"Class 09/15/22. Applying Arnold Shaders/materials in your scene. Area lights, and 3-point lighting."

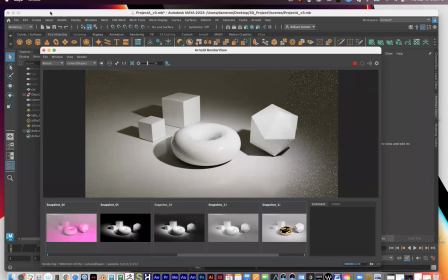It's having to kind of catch up with me again. Okay, so creating a three-point lighting scheme.
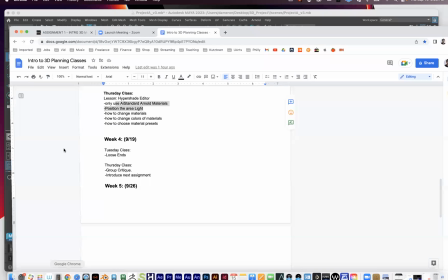If you look on the D2L up here,
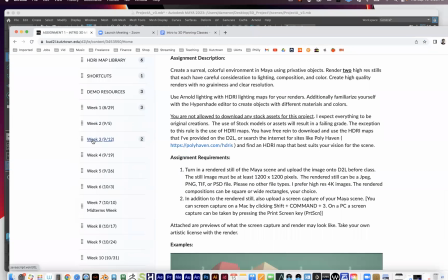if you look under week three, which is where we are, we have the YouTube tutorial,
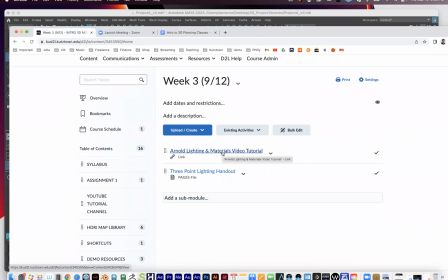which kind of goes over, this YouTube tutorial goes over a lot of what I talked about today and on Tuesday. I think for the final rendering, I might have used the old school render view a little bit. They both work, but anyway, that might be the one difference between that and what you saw this week.
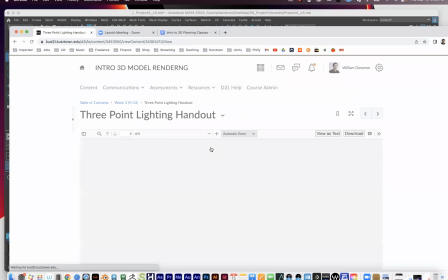Then we have this handout right here. So it's called the three-point lighting handout.
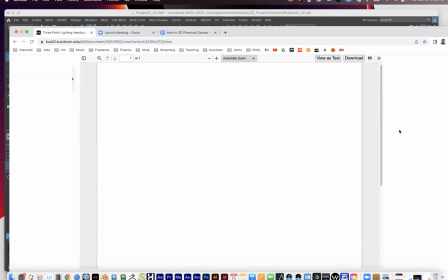And again, I want to emphasize again that you guys can use one light in your scene and do great. And especially early on, I even kind of encouraged that, just the Skydome light, one light, at one area light, and then you're kind of good to go. Let's see, this is appearing blank.
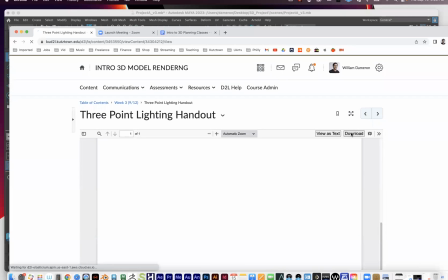I might need to download it.
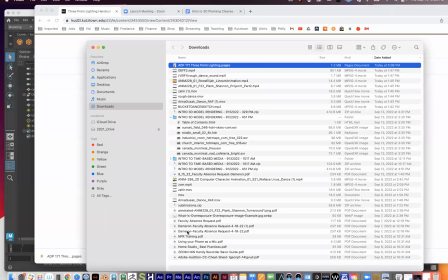Oh, weird. Why is it doing that? Okay, I'm sorry.
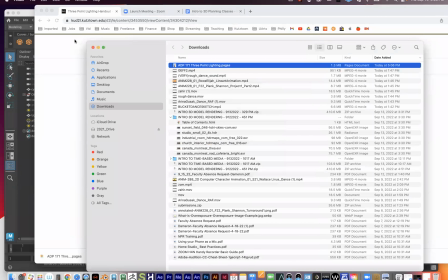Shoot. I'll re-upload this after the lecture here.
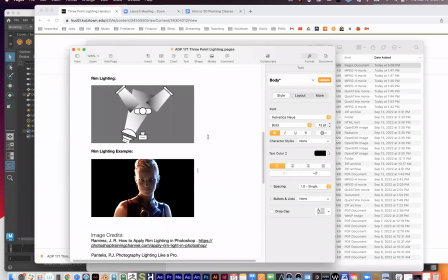I forgot to export it as a PDF here. So essentially what you're doing with a three-point light here
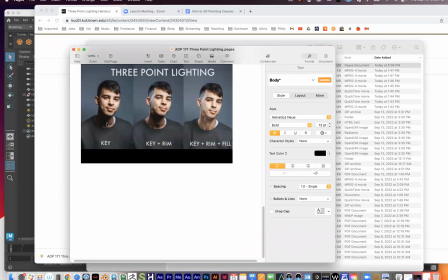is what I've been showing you is how to, what is called key lighting. And key lighting is where you just create one light and that's your scene.
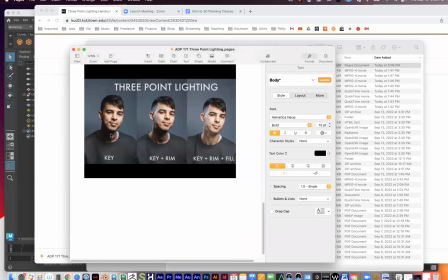And you can see right here in this image at the bottom, a key light can look awesome in a scene. And what three-point lighting is you're setting up three lights in your scene to make the object look more and more three-dimensional. Again, for this project, if you're not comfortable with this,
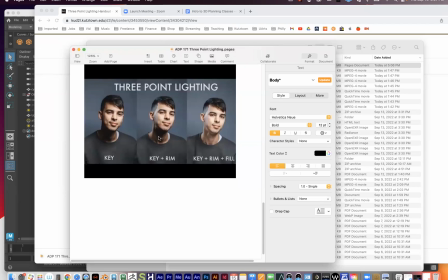it's okay to feel fine ignoring what I'm saying here on this. But you can see right here, you introduce the key light is that first light that we made, and it's doing most of the work in the scene.
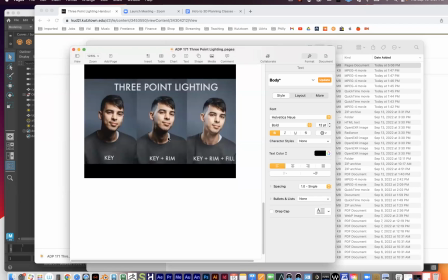And then as you introduce what's called a rim light, you're introducing the second light right here, which is creating highlights along the side. So you can see right here along this person's neck on the left side right here, you can see this highlight showing up right here where it's not showing up there before.
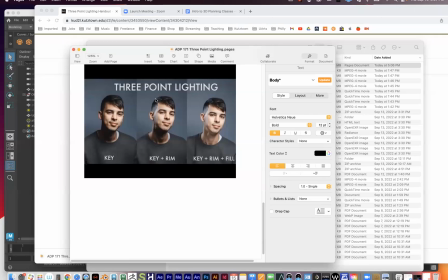And you can see this highlight forming right here where it's not forming right there. And it's not better or worse, right? Neither of these pictures is better and worse than the other. What that rim light is doing is it's help making the character look more three-dimensional.
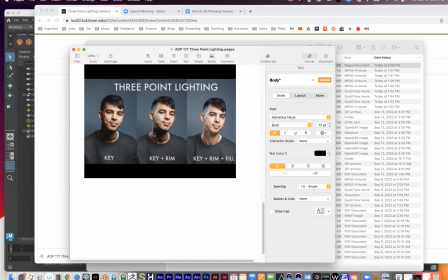So depending on what you're trying to do with your scene, that's either a good thing or a bad thing. And then finally, there's the fill light, which can also be called backlighting. And you put a light behind your subject, just all the way behind them, and it creates,
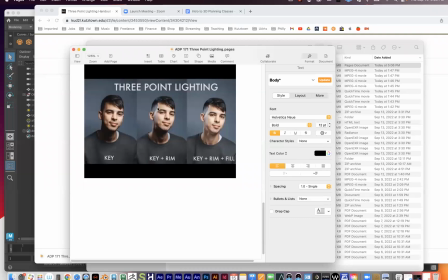the rim light is behind them right here. And then the fill light is about 70 degrees off from your key light. And it's kind of aiming up, filling in this area in here where it's kind of cast in shadow under the chin,
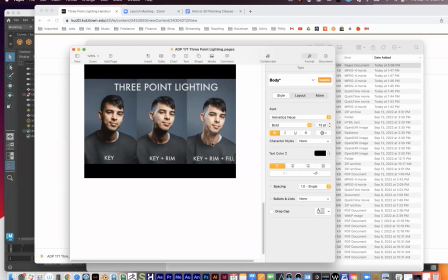is making that a little more three-dimensional right here. So typically, if you're doing a three-point lighting scheme, and this is true in real life or virtually here, is imagine the key light is 100% bright,
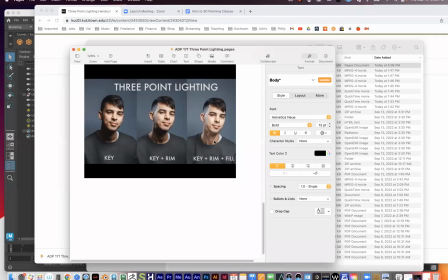and that's your main light. Typically your rim light and your fill light might be, if your key light is at 100%, these might be at like 50% or 20%, something like that. They're way less powerful. They're doing a lot less in the scene, but they're just helping kind of fill out your scene a little bit more.